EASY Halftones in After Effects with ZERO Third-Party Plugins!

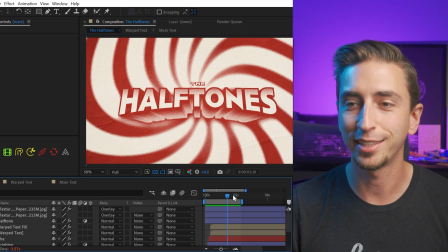971s
The Effects of After Effects series covers every single effect in After Effects, and you can just search for the effect name on my channel and it will show up.
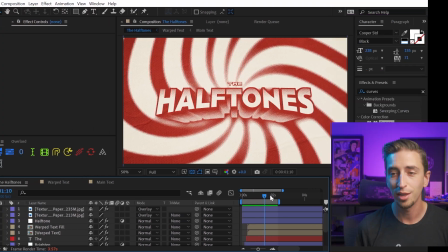979s
So if you're ever confused, just go check out one of those videos. Another great application of this effect is 3D renders.
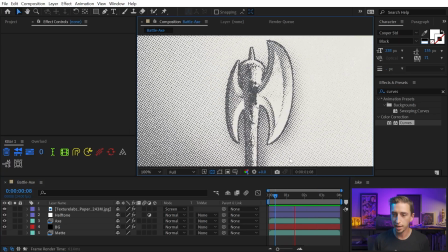985s
I made this battle axe in Cinema 4D and it just brought it in. This is what it looked like before.
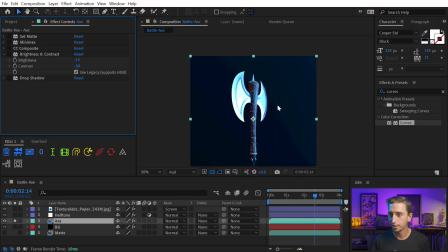991s
And if I turn off some of these effects, it's just on a solid background,
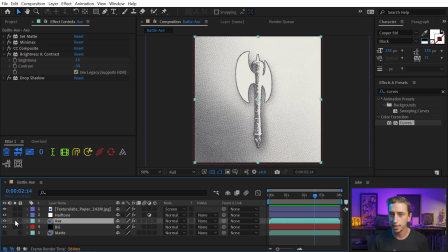994s
but I matted it off so that I just have that axe isolated, and I added some effects to bring in more detail.
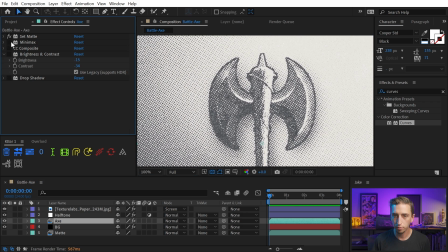1000s
So that's what I wanna show you with this one. If I zoom in nice and close, and I turn off all of these effects except for set matte, that's just what isolates it from the background. I wanna show you that first I used a minimax effect as well as a CC composite to add an outline around the axe.
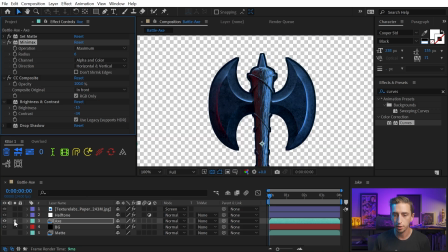1015s
So that's what that looks like. It just brings that stroke around the entire alpha channel, and that helped define it from the background a little bit more.
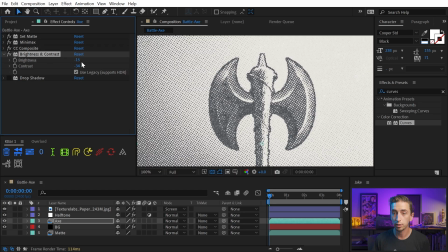1022s
And then I added a brightness and contrast effect and lowered the brightness and lowered the contrast, because the higher the contrast is, the more muddied everything is going to get. So if I dial this back even further, it's really going to bring in those details even more.
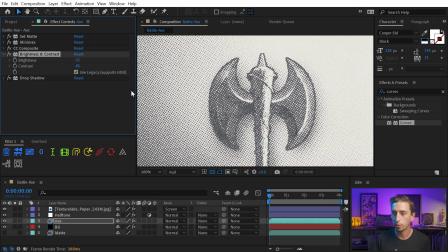1037s
And then to just, again, separate it from the background, I added a drop shadow with a nice soft feather,
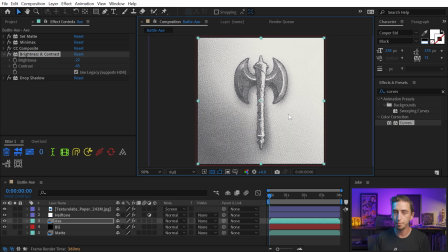1043s
and that gave it a little bit more separation from the background texture. And on top of the halftone effect, I also added a posterized time effect to drop it down to 12 frames per second, just so it gave it more of a hand animated feel.
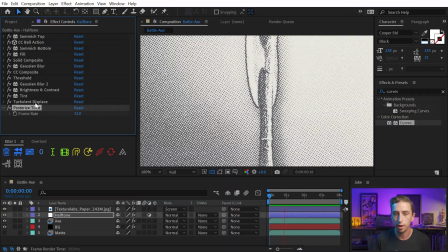1056s
And you also notice the halftones are jittering around. That's with the turbulent displace effect.
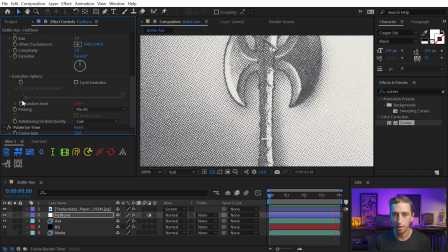1061s
Again, just to give it a little bit more of an organic touch, I just animated the random seed using an expression,
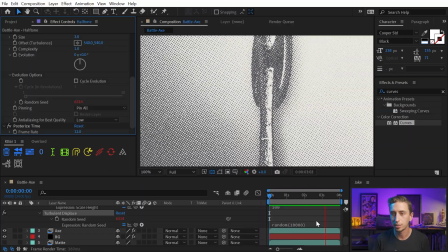1066s
which I believe I just used random 10,000, yep, and that generates a random number for every frame of the animation.
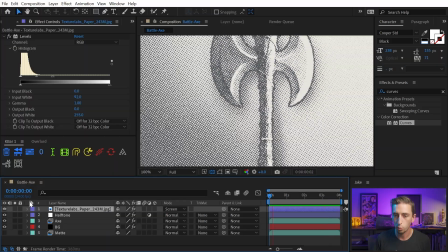1072s
And again, finished it all off with this Texture Labs paper texture.
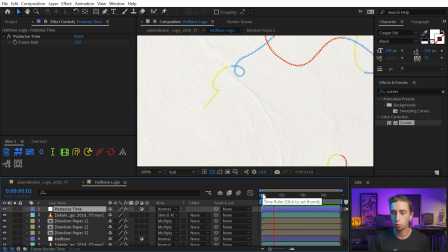1076s
And while this effect generally works best with shading and not solid blocks of color,
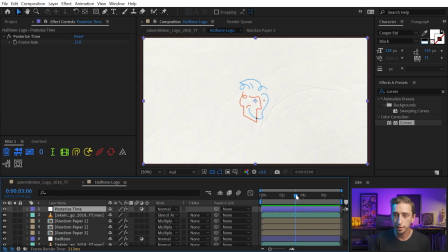1082s
I even applied it to my logo intro here, and I think it looks pretty nice. It just gives it that cool texture.
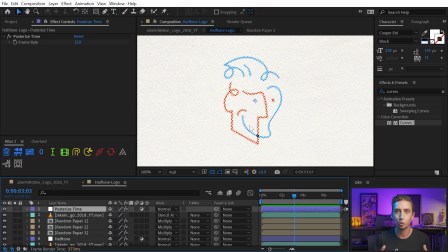1088s
It's not necessarily being used in an actual way that you would in the real world, but that's okay. You don't always have to be 100% authentic. Sometimes you can just have fun and add some texture. Again, I posterized the time to 12 frames per second. I added in 3 instances of animated texture this time just to give that background even more movement.
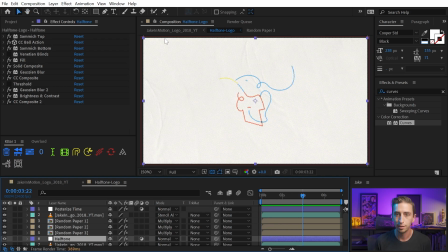1107s
And I think it turned out really nice. But that just about does it for this halftone effect.
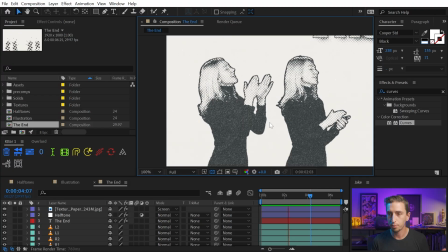1112s
It works on top of videos as well. I grabbed another stock clip from Envato Elements, which was shot on a green screen, so I was able to key out the woman,
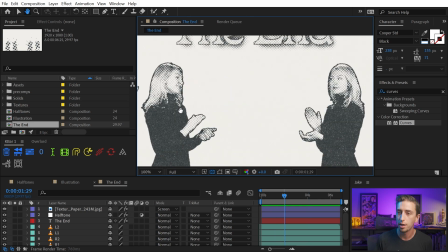1120s
add a layer style to add that stroke around her, and just apply this effect right on top of everything.
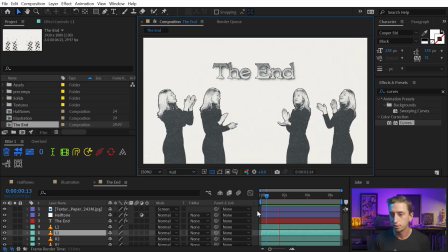1126s
Again, it worked just like before. So you really can have a lot of fun with this effect.
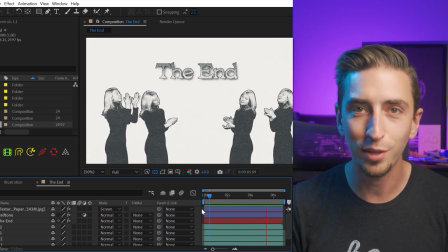1130s
Thanks for watching. I hope that you learned something in this video. Big thanks to both Ben Marriott and Brady over at Texture Labs for creating tutorials that inspired me to make this one. A huge thank you goes out to my patrons over at Patreon. If you're interested in supporting more tutorials like this one, go check the link in the description. Thank you again for watching this video, and I'll see you in the next one.